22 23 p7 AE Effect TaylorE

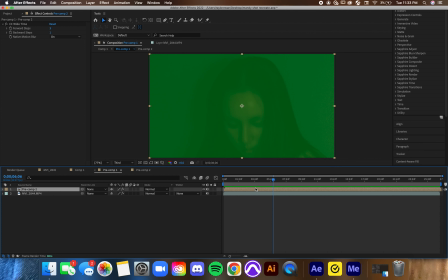4:38 opaque was because I really wanted it to be more, I didn't want it to be as strong, I wanted it to be more subtle. And then I applied the CC wide time on this one,
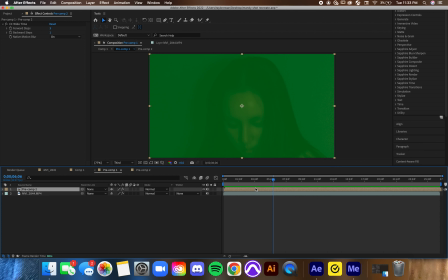4:51 but I applied it at a much lower level. So for the forward and back steps, instead of having like 10 and 5, I did 3 and 1. So it's not as defined, which you'll see looking through here. There's still that blur, but it's not nearly as significant. And this is because in the actual shot from the film,
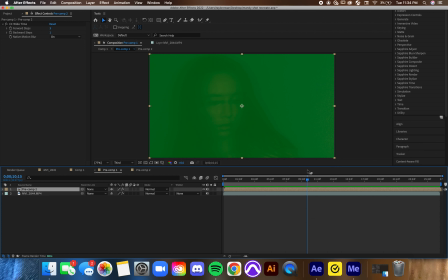5:09 there's a layer in this that's a little bit more opaque that does not appear as disorienting. It's kind of like you're seeing what's actually happening in real time. So once I'd layered these things out, I then involved something called posterized time. I need to turn this layer back on.
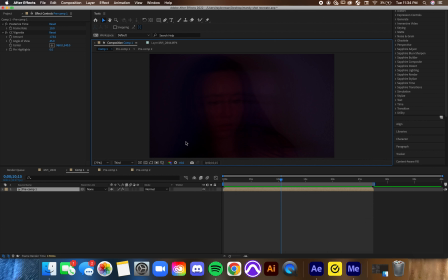5:31 So when I came in here, one thing that was really interesting from what I learned is on top of adding this blurred effect, you can add something called posterized time, which pretty much allows you to change the frame rate. What I'm doing here is I'm setting the frame rate to 10,
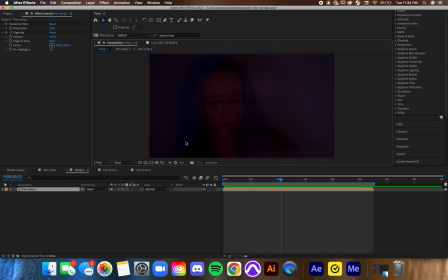5:47 which means instead of it being a super smooth video like we're used to with our higher frame rates, what we're seeing here is it's like there are less frames in each section,
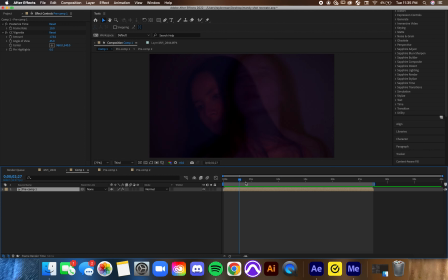6:01 meaning that it's a bit more choppy and it gives this kind of odd and disorienting look that I'm going for. So instead of it being super smooth movement, instead it's kind of this more like blocky movement, and it's not super natural.
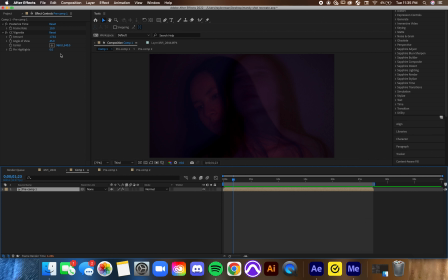6:20 So with this, I set this to 10. If you were to turn it up, the smoother it gets, and the lower it gets, the more choppy it is because there's less frames in each second. On top of that, I decided to add a vignette, which pretty much just allows it to have a more dark or light edging on it.
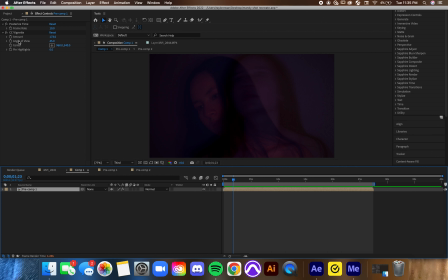6:39 And I wanted it to have a darker edging on it because in the actual shot itself, the light is more centered towards the character rather than the background. So I really wanted to darken the background, especially considering she's largely positioned in the middle of the frame for the majority of it, except for moments like this.